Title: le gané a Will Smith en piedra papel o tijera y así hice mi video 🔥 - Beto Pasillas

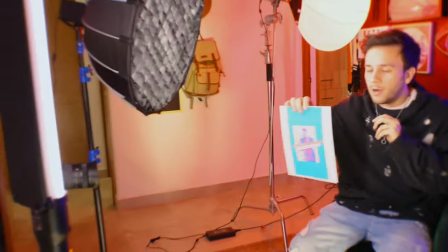494s
Voy a salir otra vez de transición de la cámara. Salgo, voy a arrugar el papel y ya, doy la entrada.
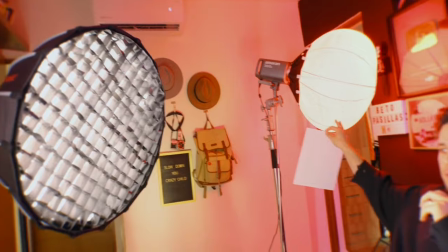500s
De esto va a tratar el video, ¿no? De fondo, color rojo, color azul.
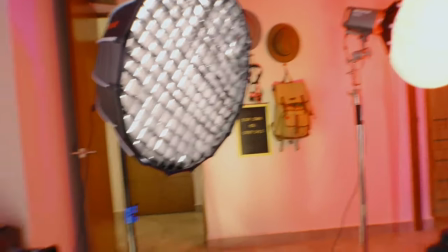505s
Y acá dos lámparas justo en la cara.
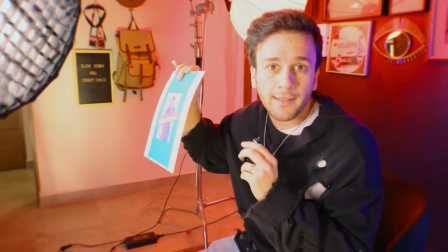510s
Y hay un poquito de distancia ahí para que estas luces no peguen tanto en el fondo y se oscurezcan y sí salga un poquito ahí del colorcito.
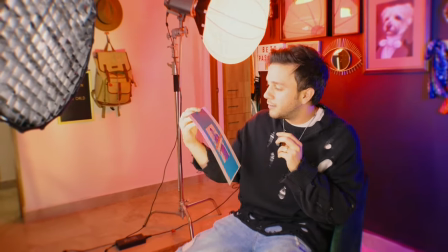519s
También es one shot. Sí tenemos más hojas, sí tenemos más papel, bla, bla, bla.
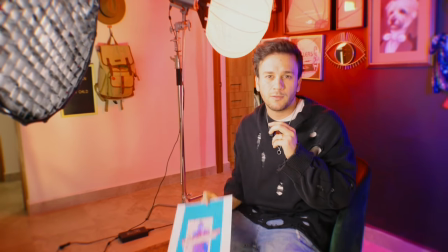523s
Pero vamos a hacerlo en una sola toma. Entonces, no, venga.
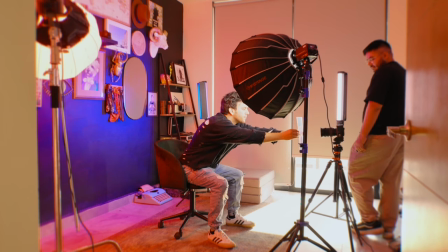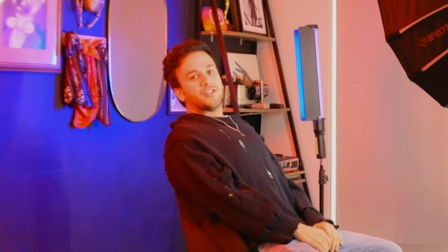Ok, en la siguiente toma es un timelapse del tiempo yéndose para atrás, porque son como 7 días después, pero quiero representar simplemente que estamos viajando en el tiempo.
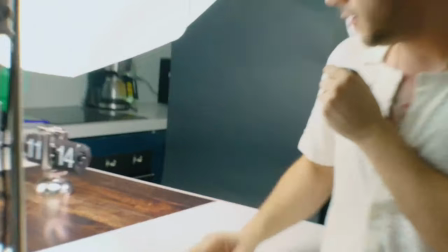550s
La toma es de este reloj, este bonito reloj que compré en internet,
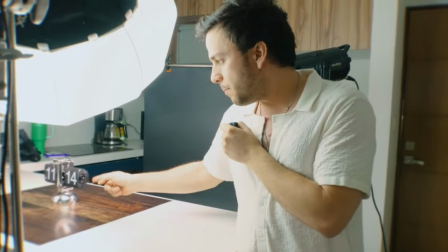554s
y vamos viendo cómo van pasando los minutos y horas hacia atrás. No quiero grabar 20 horas seguidas. No quiero hacer un timelapse de 20 horas seguidas.
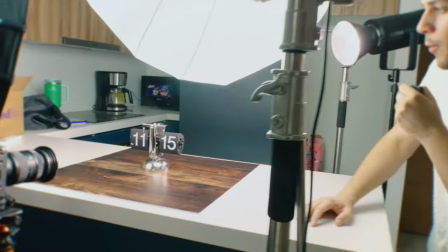564s
Entonces, la otra vez se me ocurrió un hack. Como aquí le puedo mover el tiempo girándole aquí,
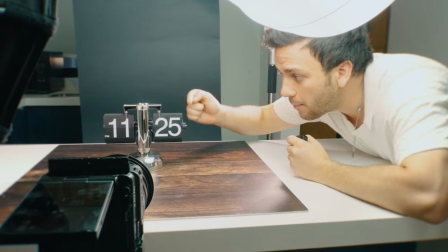572s
dije, bueno, pues hago una sola toma de esto y le hago una máscara recortando aquí y los reflejos que sea de mí.
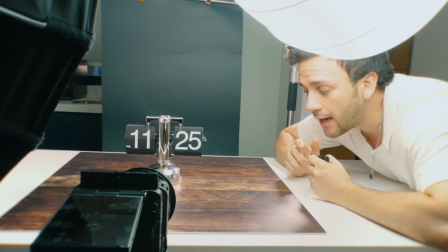579s
No sé si me explico. Entonces, aquí, pues, ¿qué es lo difícil? Que el reloj no se puede mover.
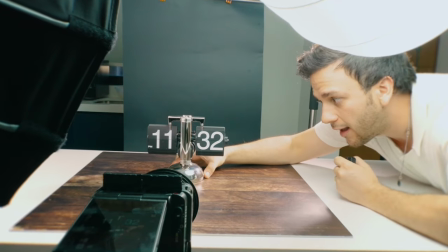586s
Cuando yo haga esto, no se puede mover así, porque si no va a estar bien raro.
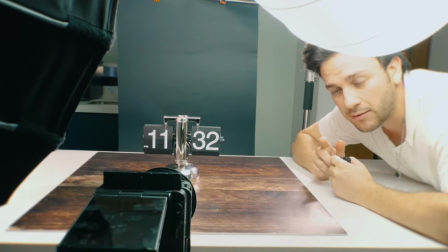592s
Entonces, ahorita vamos a grabar y van a ver.
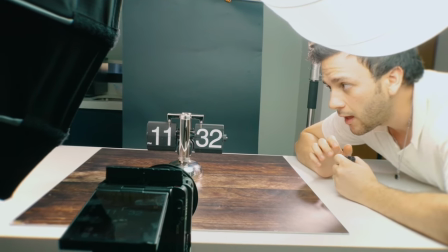595s
Voy a dejar una toma limpia primero Y luego ya es cuando me acerco y lo giro, ¿ok?
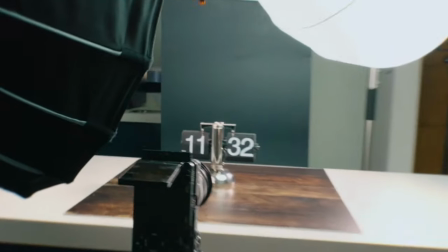602s
Nada más déjenme ver si el reloj está bien posicionado como quiero. Que sí, está bien.
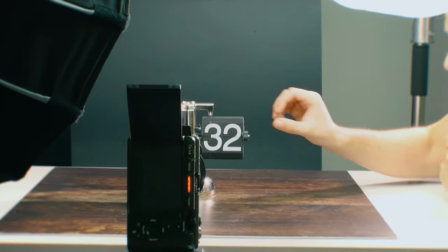606s
Me voy a acercar y con mucho cuidado voy a girar esto. Hey, hace mucho calor, ¿eh? Oigan, vinimos a este parque que de hecho nos corrieron porque hay una producción allá que me voy a enterar qué producción es. Porque fueron muy groseros con nosotros, ¿eh? Hay maneras de ser amables. Nunca hay razón para ser grosero. Y la gente que hizo ese video, que espero alguien esté viendo, fueron muy groseros. Entonces, ojalá su trabajo salga mal.
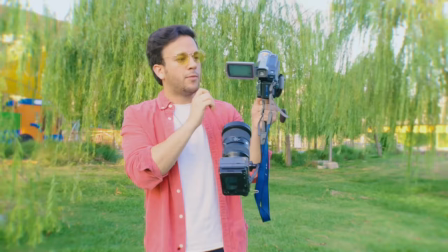635s
Pero bueno,
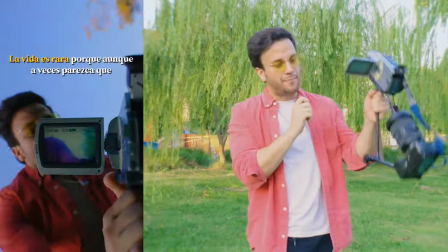637s
hoy vinimos a este parque que me gusta mucho para hacer esta toma, que básicamente es de la cámara grabando a la pantalla de otra cámara.
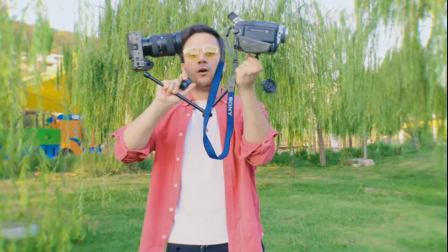644s
Lo construimos con esta cosa que pueden ver aquí. Y está muy padre porque...
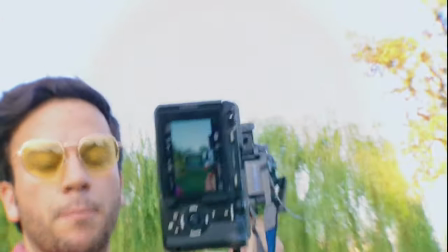649s
No sé si está prendido aquí. Sí, ¿verdad? Pero bueno, digo, ya ustedes ya vieron la toma.
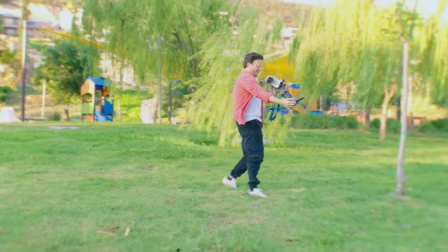654s
Pones esos dos palos ahí en una cámara de otra y pues se ve padre.
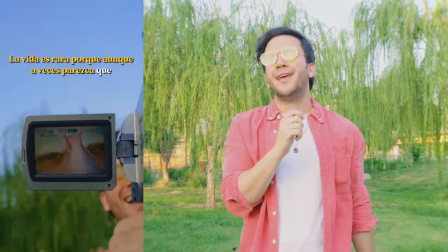659s
Y así hicimos esta toma. Y como siempre, venir en el atardecer. Siempre hay que venir en el atardecer.
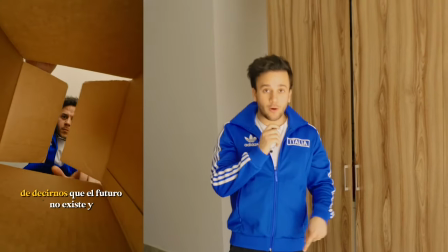667s
Ok, ahora vamos con la toma en la que abro el paquete que recibí con la mala noticia.
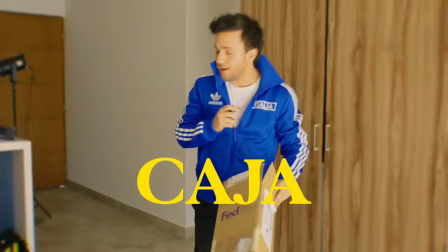674s
Encontré esta caja que tenía ahí llena de dulces Vero. Muy buenos dulces Vero. Entonces, la abrí así para que haya más profundidad y Alan le puso este lente.
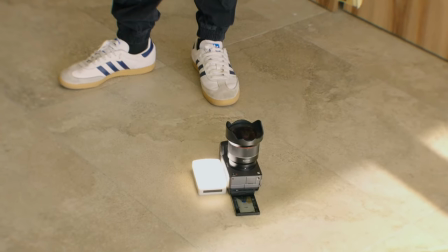685s
¿Qué lente es, bro? 8 milímetros. 8 milímetros. Es como súper abierto.
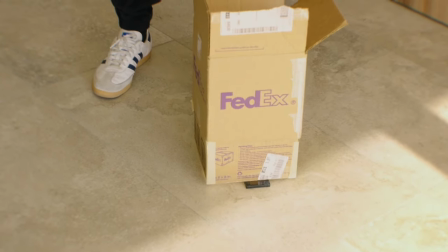690s
Entonces, está más chido porque hace que parezca que la caja es como... Pues no sé, como mucho más grande y una profundidad más chido.
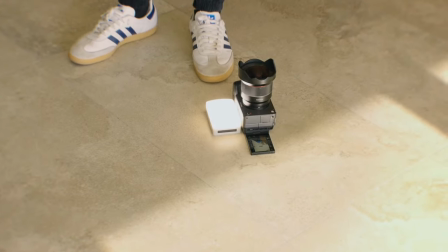697s
Alan también le puso esa lamparita para iluminarme la cara. Y ya, la acción es muy sencilla.
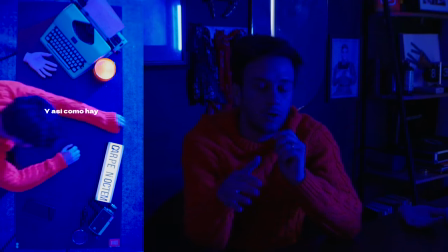706s
Ok, la siguiente toma, bueno, más bien la siguiente escena es yo en la noche valiendo queso cuando de repente recibo una notificación.
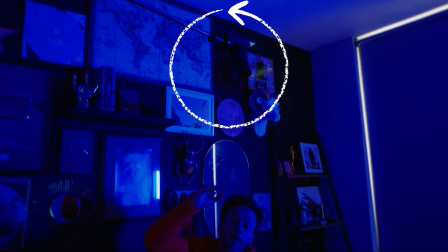714s
Entonces quiero hacer dos tomas. Una es desde el punto de vista de arriba, que vamos a hacer con este tripié.
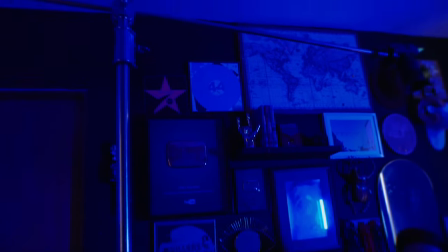721s
La cámara aquí puesta, y yo acostado así como valiendo queso.
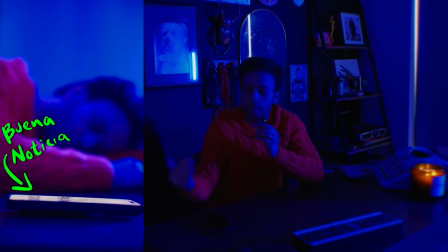727s
La siguiente toma va a ser desde este ángulo para tener el celular en primer plano y que se prenda.
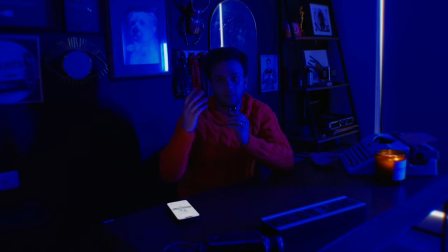734s
Y desde que, sonó, llegó una notificación, un mensaje nuevo, ¿no?
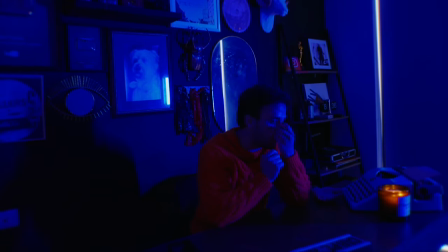738s
Entonces, pues como es de noche, voy a contar la historia de que es de noche.